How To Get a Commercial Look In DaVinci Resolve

What's poppin' YouTube? Today we are talking about the common mistakes made when color grading commercials. This is not a how-to step-by-step video, it's more so a how-to video in terms of theory and how to approach and tackle a commercial look.
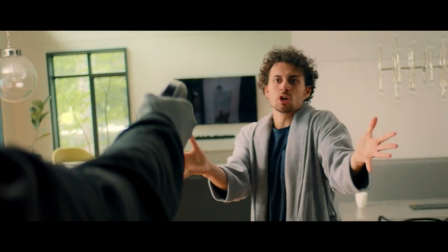Hands up! Hold it, or I'll shoot! You're gonna shoot? Damn it! What the perfect!
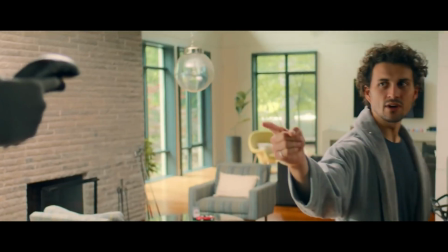Just perfect! Today of all days! Is that a fucking spray-painted banana?
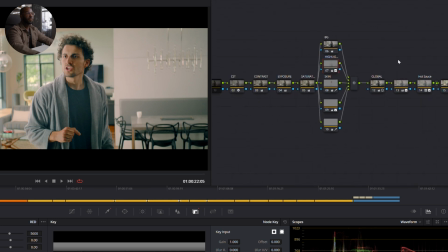So getting into this, you can see here's our sort of node tree, and I kind of threw in a little curveball here.
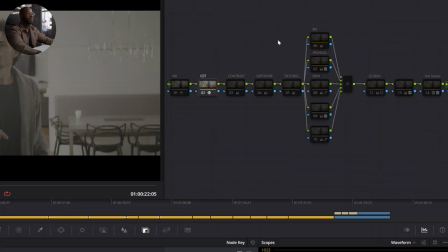I kind of started on the wrong foot. I'm going to do a CST. If you guys know about CST, you know that you need an input and an output. There is no output. It's just an input. Things can get very squirrely, very crazy, but don't be afraid because you just got to find what works for you.
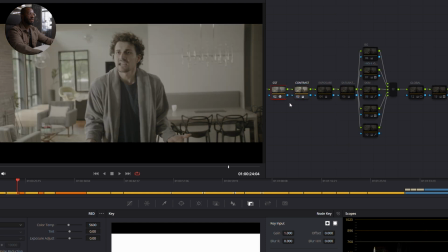And in this case, we're going to make it work for us. So first things first, turn on our CST. And the first thing I came in and did was add a bit of contrast.
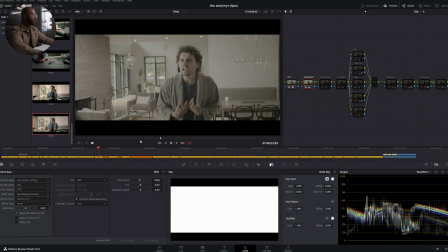And what I'm going for here is just to create a bit of separation between the highlights.
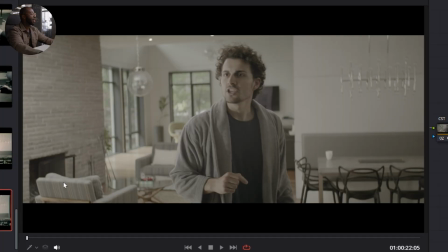So the stuff in this window, the specular highlights, I want to create a little bit of separation. I want to create a little bit of separation in the shadow and mid-tones. So that's what we're trying to achieve here in our contrast node, is just that we're tweaking these sort of levels to give a bit of presence to each.
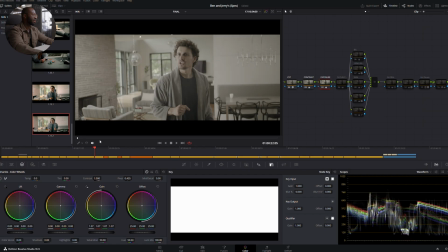Next, in exposure, we're just going to get everything bright enough to a point where we're able to work with it.
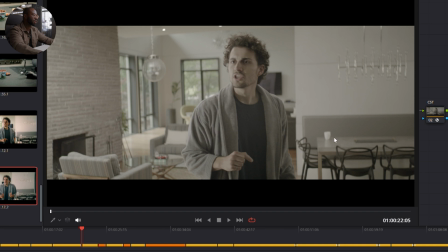This is not going to be our final exposure. It's just, again, giving everything a little bit of separation so we can start to push and pull and sort each sort of value.
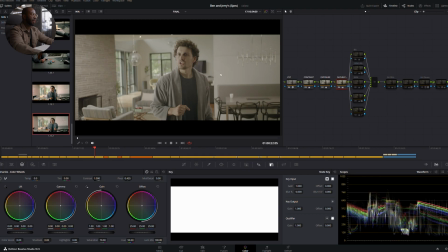Following that, what I like to do is just to add a little bit of saturation. We're just going to add a little bit more presence so that in our next step, we're able to really push, pull, and separate everything so that it has its own sort of space.
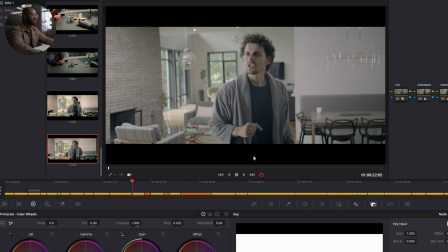So the way I did it is that I took the background, kind of lowered the shadows a little bit, and added a bit of coolness to the shadows.
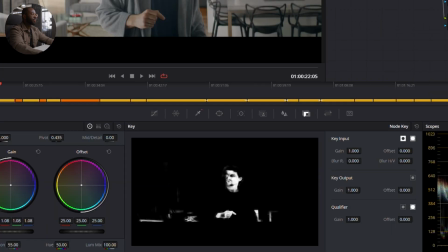Following that, I selected my skin tones and I sort of gave that a little bit of presence.
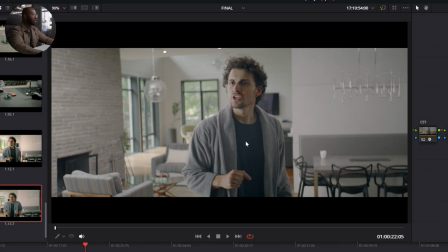So already you sort of see that, you know, he looks sick here. He looks like he's has some sort of terminal illness, but we just simply created a little bit of contrast, gave his skin back some color, and he's looking a lot better.
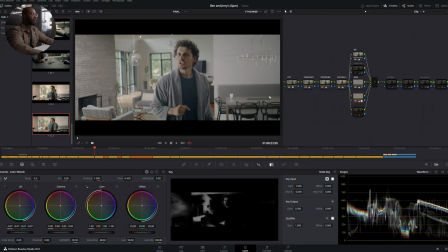Next step, we just sort of did that, but instead of on our character here, we did it to our background.
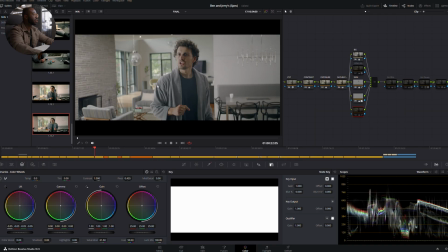Following that, we have our background, we have a character, but these little accents of plants and these little things in our background,
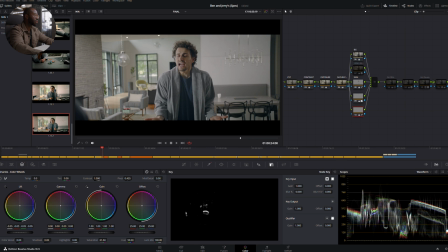we wanna be able to just give that a little bit of presence as well so that we're able to push, pull, and separate everything in our next subsequent steps. So already at this point here, this is where we're at, and this is where we started from.
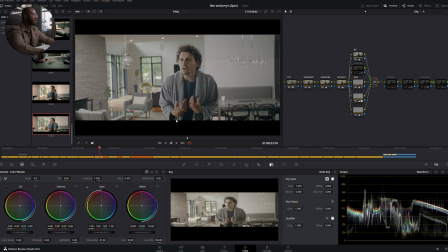And already, you can see that we're about like halfway there, and that wasn't too long.
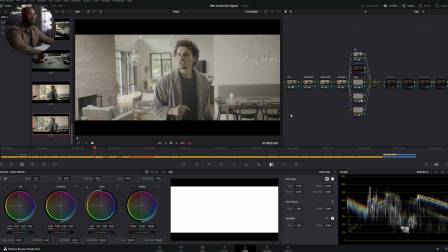So what I like to do next is just to add a little bit of global presence. So global is something I like to use across the board,
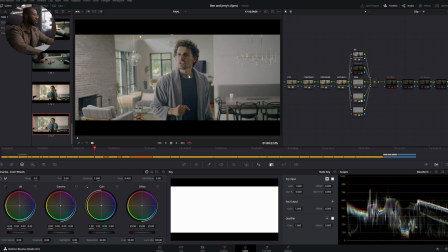where if whatever I'm doing doesn't apply to the skin tones or the shadows or whatever, it sort of applies to the entire image.
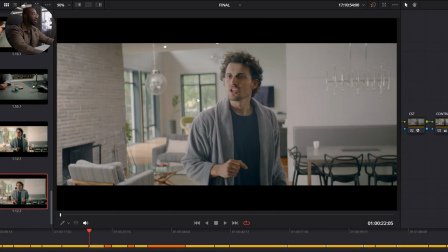In this case, I took everything, increased the highlights to get it closer to that high key world,
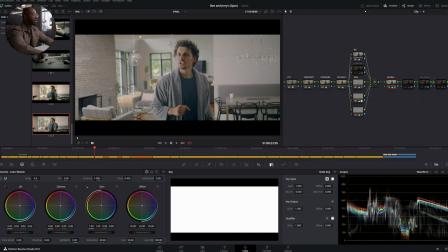and I gave the overall image a little bit more saturation. You can see that here.
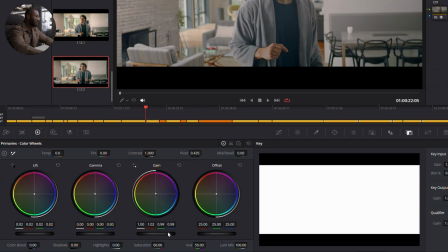So again, in the highlights, I kind of increased the reds a little bit in the highlights.
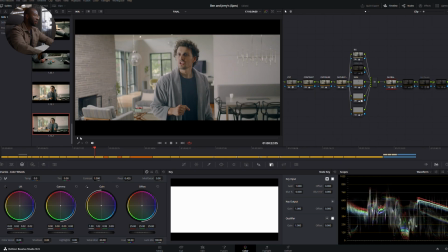I then took the saturation across the board and increased it as well as the shadows so that, again, we're just really just fine tuning and separating all of our elements piece by piece.
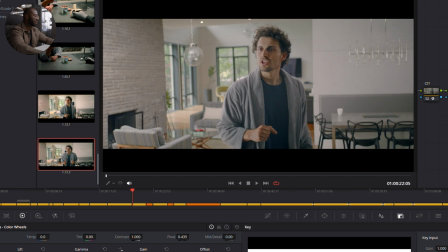So look, that's without the shadows. That's with the shadows. You can see everything has a little bit more clarity.
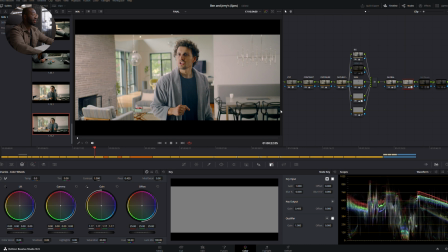You can see what these things are now. And then, in the next step, we're gonna kind of work on the other end of things. So we're gonna kind of add a little bit of highlights, leave our shadows, and give everything a little bit more body there. So again, our highlights have been bumped up across the board, and you can see things like this floor are starting to really come to life.
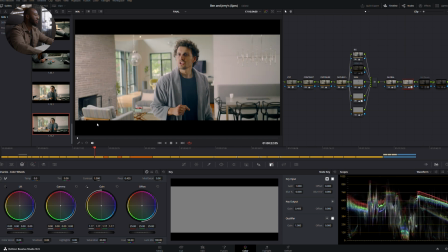Things like skin tones are really starting to come to life. And this is really close to a final commercial look.